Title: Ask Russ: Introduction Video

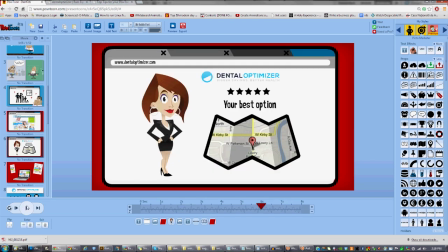(8:15)
So look over the top
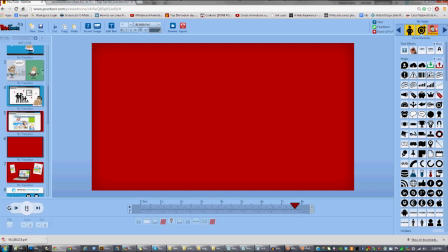(8:18)
to cover over with red, and we move on to the next scene where I've got the laptops.
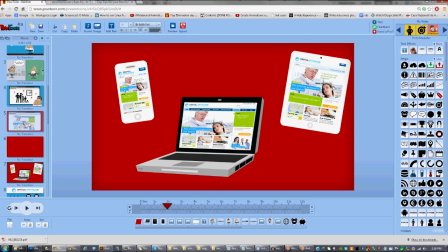(8:25)
Yeah, well, I'm just looking for, there was the Pictou style that was Pictou marker.
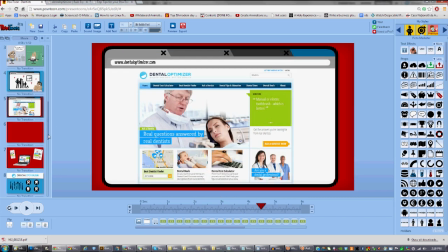(8:32)
I've used it slightly later on here, and I'll come back to those laptops.
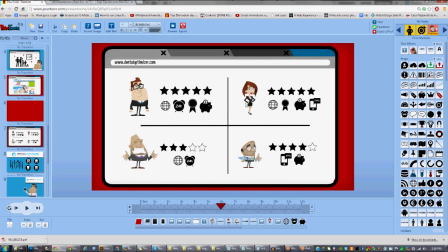(8:39)
Here, the Pictou marker was just great. I was talking about the website, my favorite Pictou website, and then we've got stars, which was using for ratings. We've got, I'm sort of saying this doctor's available 24 hours, it's good on cost and things like that.
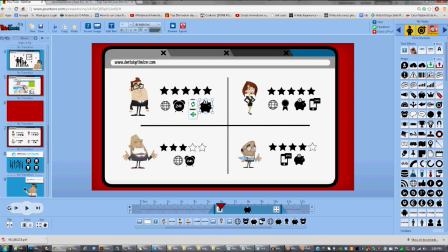(8:57)
So these styles throughout have just been really nice, and I used the the image holder there to use on maps a little bit earlier, which you would have seen. So we're on red background.
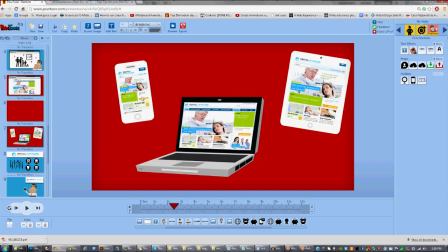(9:13)
Just slightly earlier on, one of the great tools that I've just discovered in Pictou is if you click on, these are custom images that I've got from the website. If you click on this, editing image position, it just was fantastic.
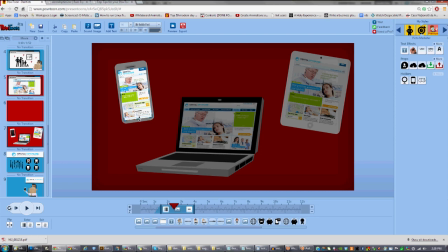(9:30)
It allowed me to crop exactly the telephone so that this would fit onto the screen perfectly. That's how it started, a bit too long, and just by using that tool I was able to place it.
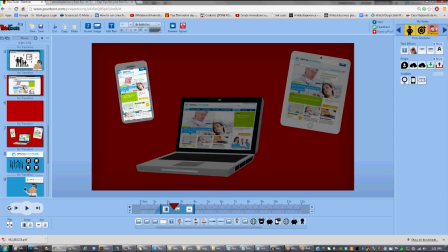(9:46)
Yep, there we go. And you know, crop it so it fitted without affecting the image. A little bit of black appearing, so I can go in, just bring it down a tiny bit.
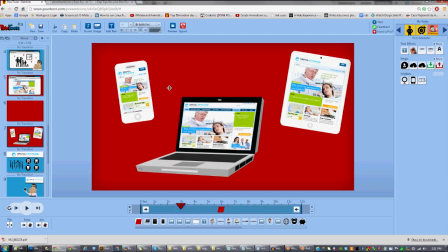(10:00)
but it made life easier just to get those looking right. On
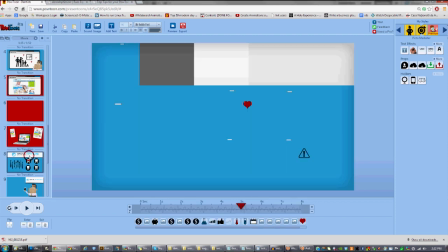(10:07)
scene 8,
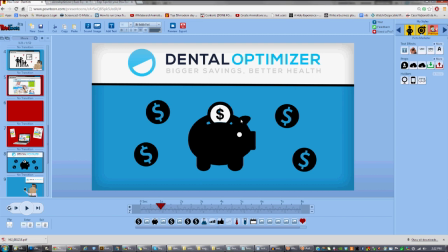(10:13)
again I used the Pictou Dial, which was really handy just to show piggy bank, saving money. I've introduced the logo on its own for the first time, and
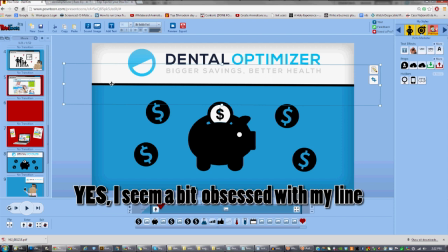(10:28)
I've got a black line that I've used a few times in the odd presentation, so that can be resized. It's just a handy divider. Once it's in my library, it's there to stay, and I just decided to just,
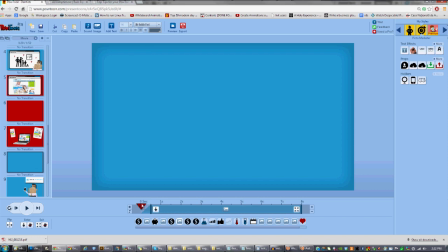(10:44)
in a cool way as I could,
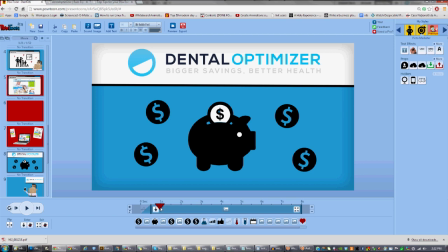(10:47)
just slide everything into place and then keep that over the top here as
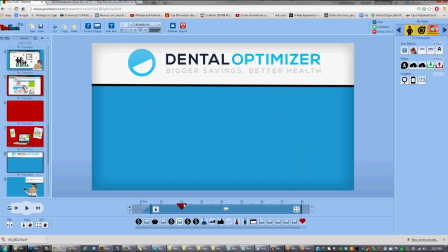(10:55)
I move and show different things that the website does. Again, the Pictou style, because they talk about charts and analysis that the site does, so it was handy.
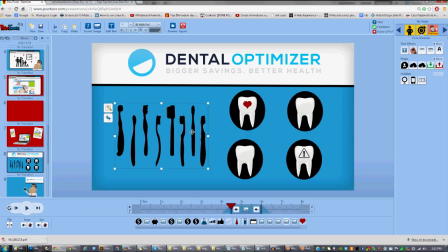(11:06)
And then I went to Google and got some toothbrush images, teeth, which works.
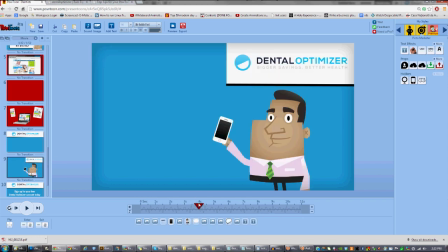(11:19)
Scene 9, let's have a look. Once again, we talk about, this is the animated site,
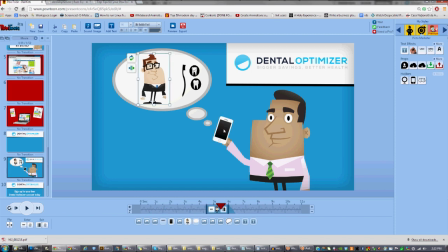(11:31)
part of the characters. I just popped a phone in over the top, so it sort of looks like it's in his hand.
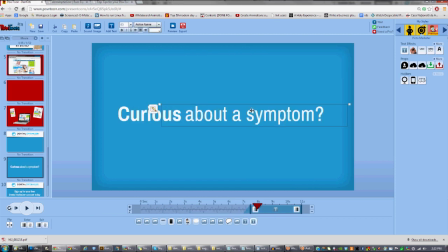(11:37)
And again, curious about a symptom. This is another part. If you watch the video, it'll all make sense to you. But this was another important thing. You can ask your own questions. So it was important just to spell that out in front of people for the visual retention.
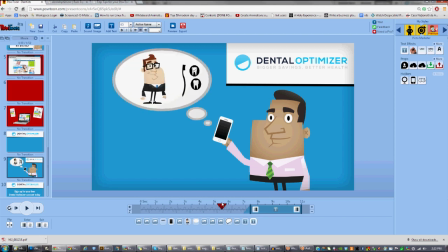(11:54)
So, and there was a bit, ask a question, and the voiceover is saying you can ask your own question, and a trained dentist will reply.
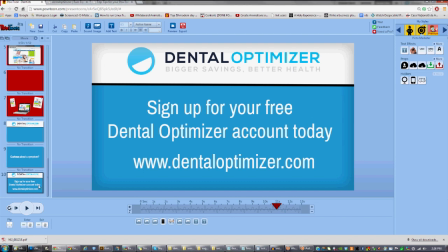(12:06)
Number 10, frame 10, is again the logo's over the top. Just worked visually for me, just to keep things interesting for the viewers. And we've got the call to action that comes in. Let's have a look at the beginning of the scene.